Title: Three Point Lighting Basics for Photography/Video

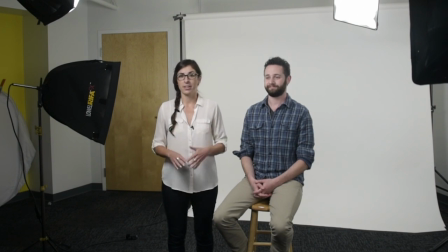[0:04]
Studio lighting can be used in many forms of photography, from fashion to e-commerce and even product photos. And today we're here with Mark to go over the basics of three-point lighting. Now, three-point lighting is the standard lighting method used in visual media, including video, film, and photography.
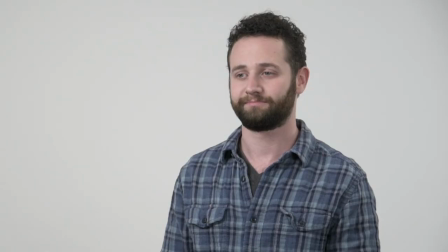[0:21]
So right now we have a three-point setup.
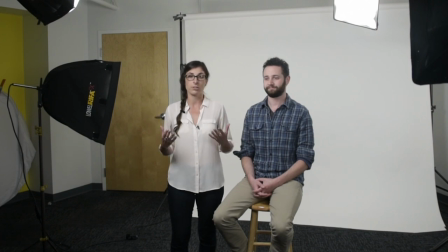[0:25]
And what we're going to do is we're going to deconstruct it for you today so you can see exactly what each light does.
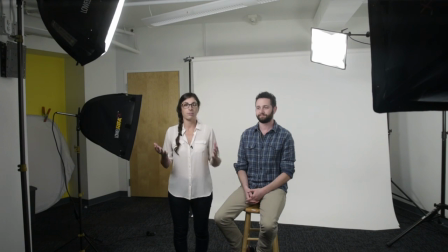[0:31]
Now, before we shut any of the lights off today, the first thing we're going to do is set up an access line,
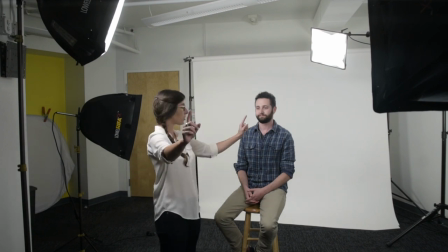[0:37]
which is an imaginary line straight from your camera to the subject. It's going to give you a left and right to determine where to place your lights.
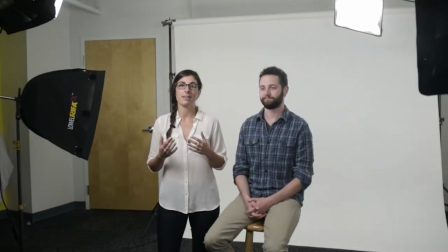[0:48]
As its name implies, the key light is the main and most important light that shines directly on the subject. And so that you can see exactly what that looks like, we're going to shut off all of the other lights right now.
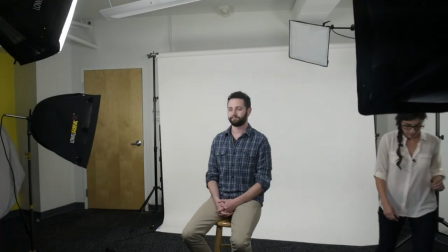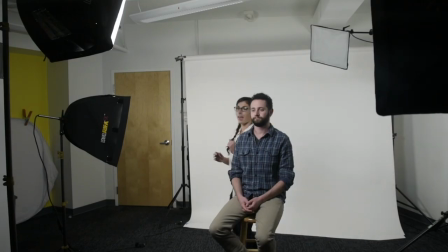[1:05]
So now we have only the key light shining on Mark, and you can put the key light either on the left or the right side of the access,
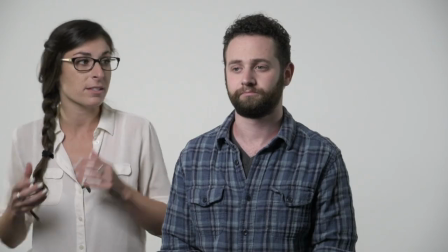[1:12]
but I like to put it on the broad side because it's a slimming and it's just an attractive look.
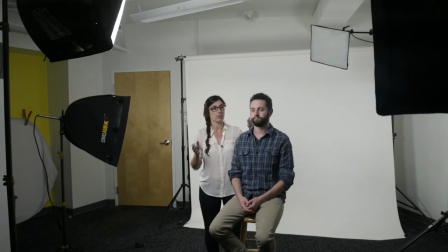[1:17]
And what the broad side is you can see where Mark is in the frame.
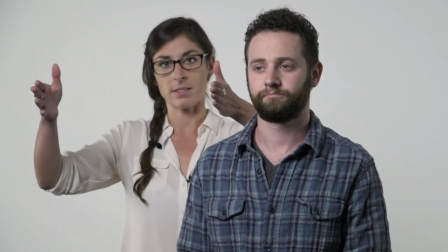[1:21]
We have this space, there's a lot of space here, that's the broad side, and this space is the short side.
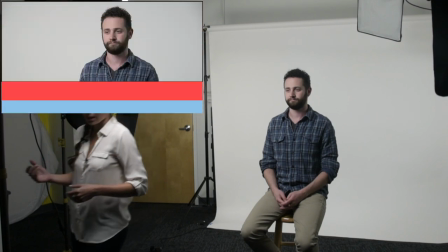[1:27]
If you want, you can also bring your light closer in towards the access.
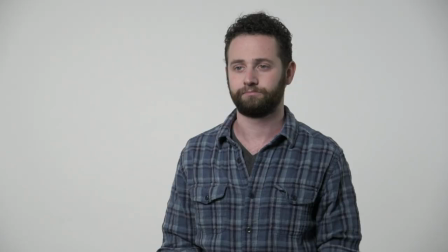[1:34]
And you can see that's giving him a little bit of a softer look here.
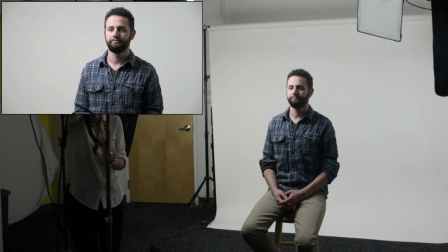[1:38]
And then if you want more drama, go ahead and pull your key light back into the side.
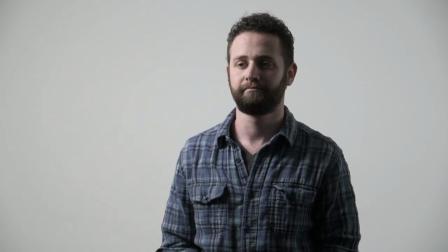[1:44]
This is going to give you a really dramatic look to your portrait.
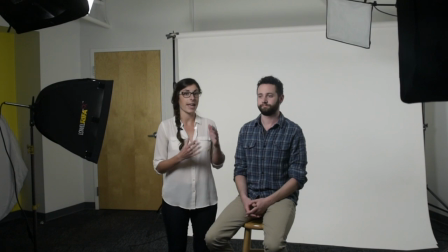[1:48]
So as you can see, ultimately the strength, color, and angle of the key light will determine the overall lighting design of your shot. Next is fill light, which is also shining directly on the subject, but it's the opposite side of the key light.
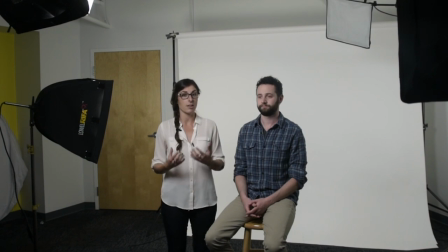[2:06]
The fill light will help to balance and soften the shadows created by this key light.
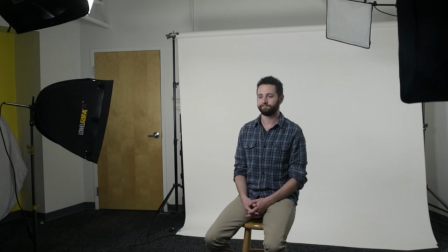[2:11]
So I'm gonna go over here and turn the key light on so you can see that effect that it has on Mark.
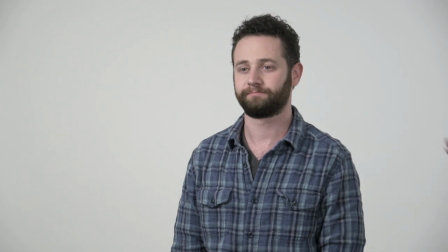[2:16]
You can see how it really brightens Mark's face. So before, when we had the shadow on this side of his face, now we have a really nice balanced light.
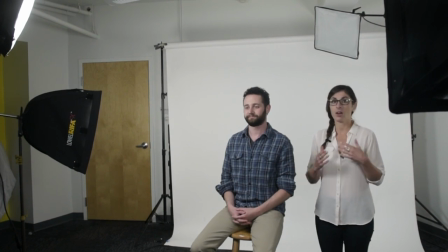[2:28]
Last but not least, we have the backlight. And the backlight, also known as the rim light, is used to light the subject from behind.
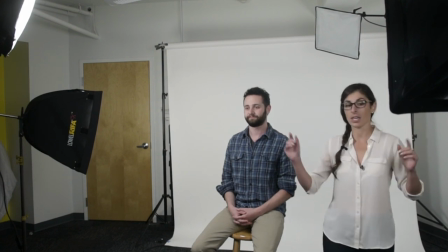[2:35]
So what I'm going to do right now is I'm going to turn off the key and the fill light so you can really see what that backlight is doing.
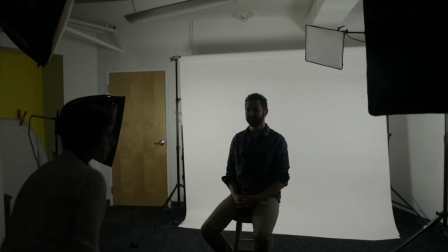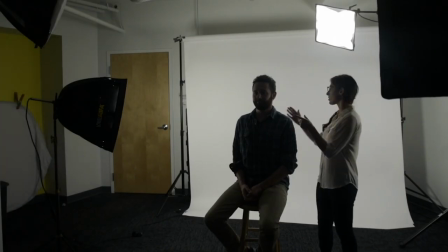[2:51]
So you can see now with the backlight turned on that Mark's shoulders are separated from the background and he's got a nice even light back here.
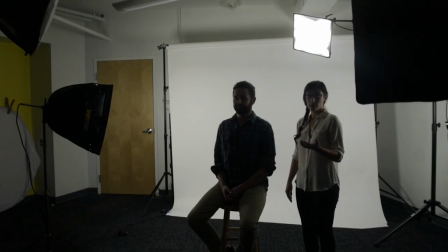[2:58]
There's another way that you can use the backlight, and that's as a kicker.
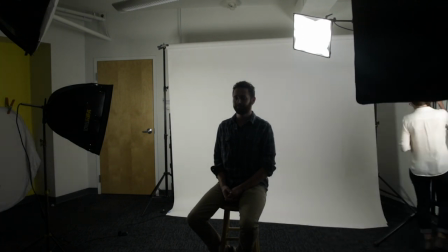[3:01]
So what we're gonna do is we're gonna go over here and we're going to move this backlight over to the side.
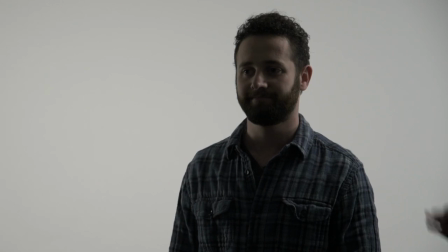[3:11]
So now that we've moved the backlight into a kicker position,
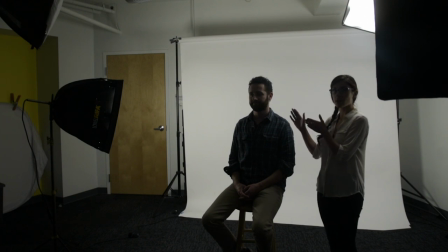[3:14]
you can still see that we have great separation between the background and his shoulders, but we have a really nice highlight going on his face right here.
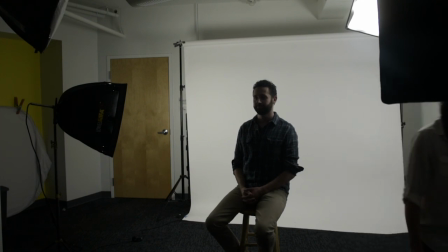[3:22]
We're going to turn our other lights back on right now so you can see the full final effect of the three-point lighting.
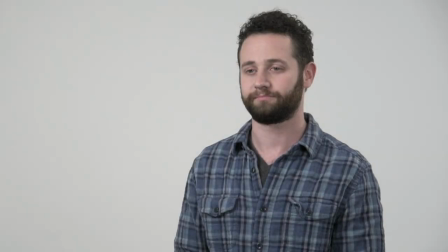[3:28]
We have our fill light here and our key light, and that's three-point lighting with Mark. Thank you so much for being a great sport today. I hope you've learned something about the basics of three-point lighting.